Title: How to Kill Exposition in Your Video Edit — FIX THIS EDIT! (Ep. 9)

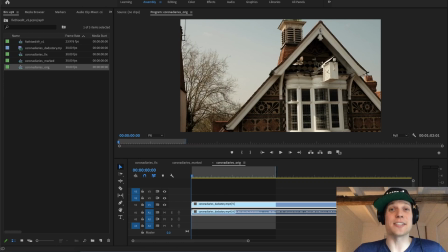Hi guys, Jean-Marc the Edit Doctor here today to fix this edit. Before we get started, I just want to ask you to subscribe below. Then when you do, click the little bell icon and then click all so you get all the notifications every time a new video comes out.
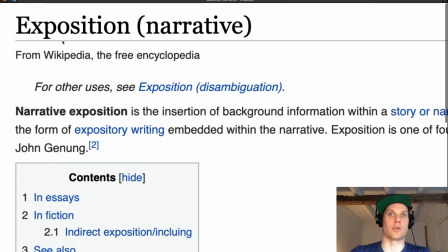Today we're going to be talking about exposition. Exposition. Narrative exposition is the insertion of background information within a story or narrative.
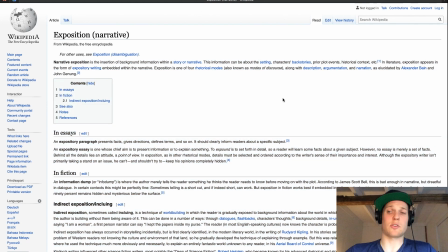The information can be about setting, blah, blah, blah, blah, blah, blah, blah. There's too much exposition in here. Exposition really is just telling people stuff instead of showing people stuff or letting them infer it from other things.
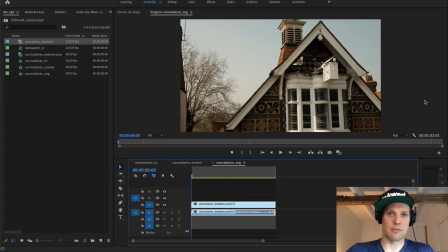So we're going to be talking about exposition within the context of the beginning of a story, basically laying out the world and explaining the characters, etc., etc. And I've got the perfect edit to review and demonstrate that today about the global pandemic. Yep, we're keeping it cheery. Now this edit is a little bit longer, but I'm really only going to show the very beginning of it because that's what we're talking about today anyways.
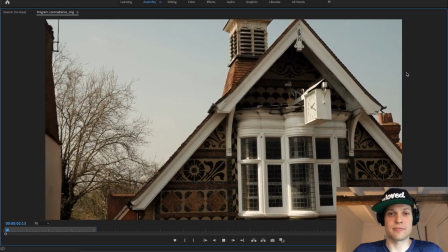But enough exposition, let's go.
We're constantly being updated by the government telling us what's happening in the local hospitals, in the NHS.
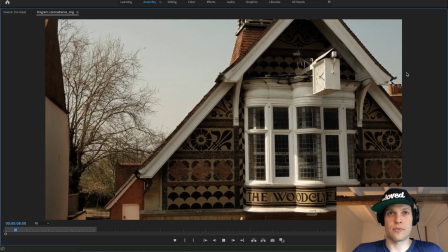It's obviously under tremendous strain.
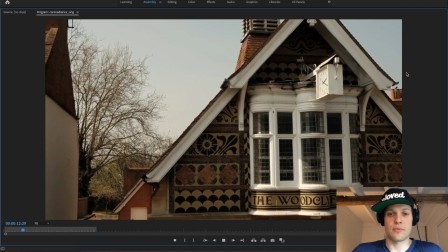I think people are beginning to realize why we have to do this, because we don't have enough hospital beds. We don't have enough staff to look after all the sick and the people who are on the ventilators.
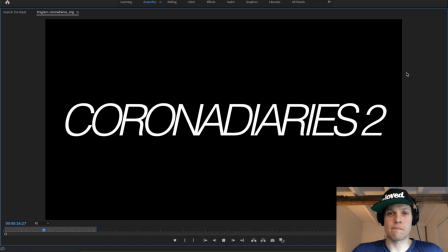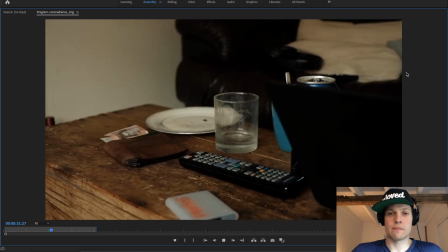The best option we have is to try and
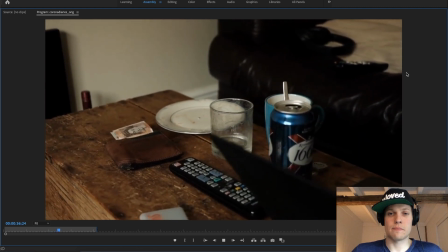not catch the virus and be safe and not go to hospital,
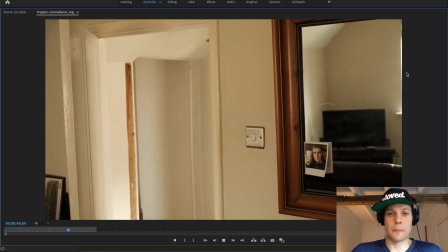and then hopefully we'll get through the curve, and then we should have some light at the end of the tunnel.
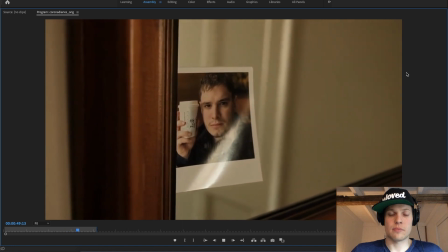But who knows what's going to happen when we exit out of this.
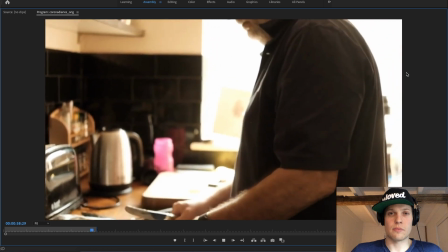My name is Phil Wallow. I live in Wargrave in England.
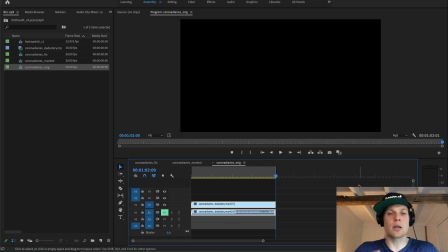Alright, so that's just the beginning of this piece. It's doing a couple of different things narratively that I think we can actually learn something from. Obviously, there's some aesthetic issues right here. There's actually a jump cut sort of right at the beginning here, right there. Title design issues and some shot selection choices and some blown out images as well.
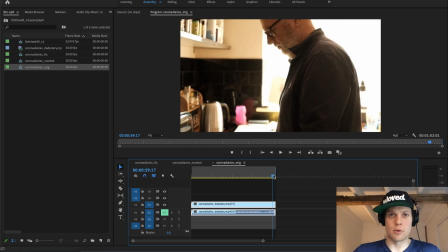But I think it's really important for us to look at this from a narrative perspective. So what's actually happening narratively here?
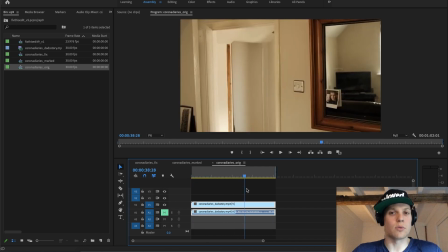At the very beginning, we get shots of what's outside, and then we get a title, and then we get some shots of what's inside, and then, another couple of shots of what's inside, and then we introduce our main character.
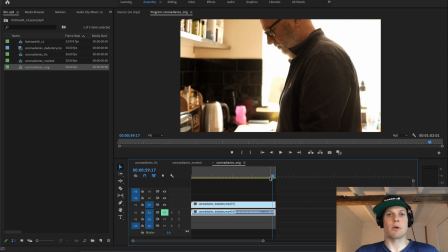It takes a while to actually introduce our main character visually. It's about 56 seconds-ish is kind of when it happens, right about there.
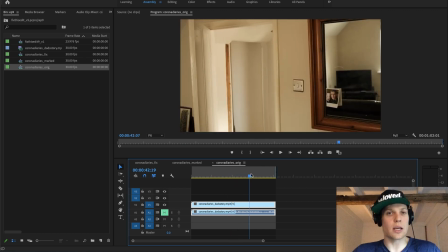And the question that comes up is, if this is really Dad's story, why does it take so long to get there for a piece that actually ends up being about 4 to 5 minutes in its totality?
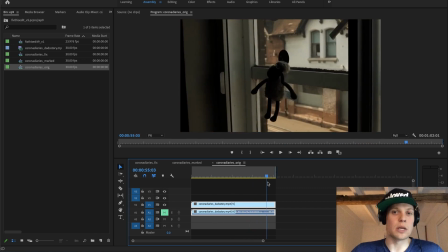Generally speaking, there's a lot of setup here before we actually meet our main character. The same actually goes for the audio as well.
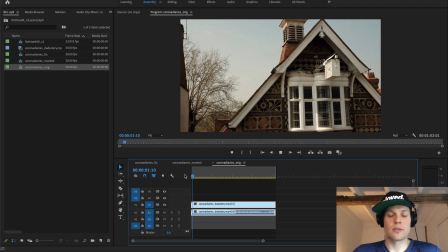We're constantly being updated by the government.
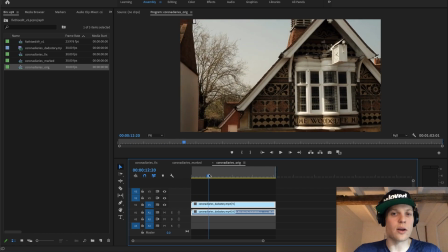We get a bunch of information about the government, and then it continues to kind of go on about the government's sick and the people who are on the ventilators.
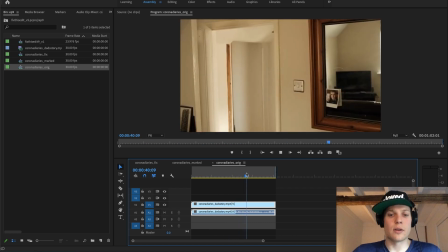And then we kind of go on a little bit further.
And then hopefully we'll get through the curve.
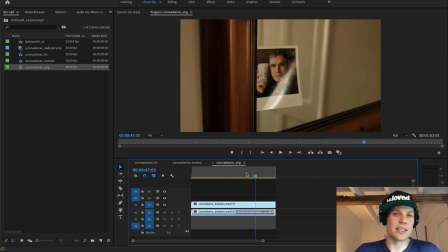So to me, all of those things sound more like governmental guidelines than Dad's story, because we don't get to Dad's story until right about here.
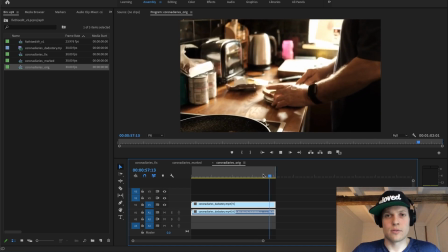My name is Phil Wallow.
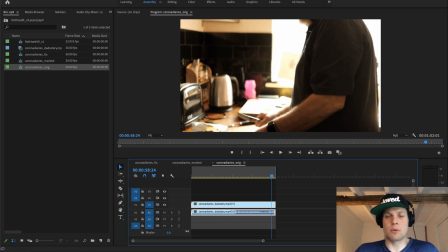Now, it's obviously very important to set up the world of your story because you want to give people the context for this main character and what their struggle might be throughout the rest of the piece. But I think we can do it a little bit more efficiently and get to our character's story a little bit faster.
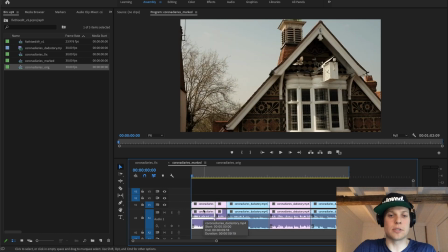Let's see what we might actually consider cutting. So I've actually highlighted specific areas here that I think could be cut, and I'll show you what I'm talking about here.
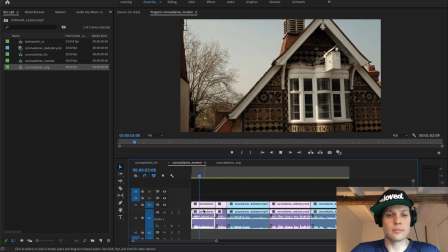We're constantly being updated by the government telling us what's happening in the local hospitals, in the NHS.
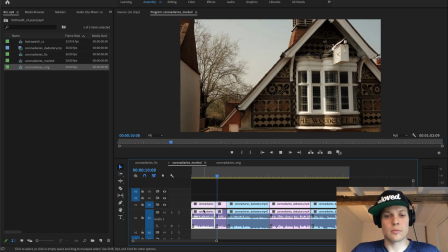It's obviously under tremendous strain. I think people are beginning to realize why we have to do this, because...
So that right there is kind of a lot of information about what the government's saying and what people might think, but it kind of over-explains the world a bit. However, this section right here I think is really good. Take a listen.
We don't have enough hospital beds.
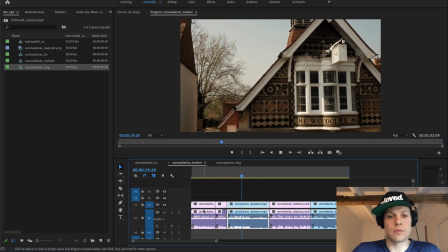We don't have enough staff to look after all the sick and the people who are on the ventilators.
Okay, so that right there is really tug at your heartstrings stuff. That's really way more important than necessarily what the government says about it. And it clues us in that this is really a personal story about people in a high stakes environment where there
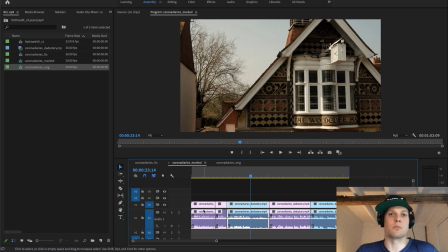aren't enough hospital beds or there is scarce medical resources to take care of people's medical problems.
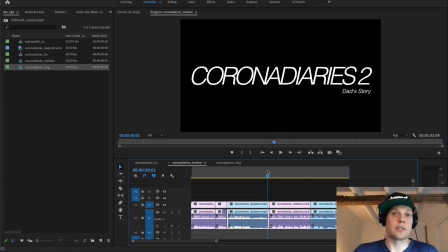Let's continue.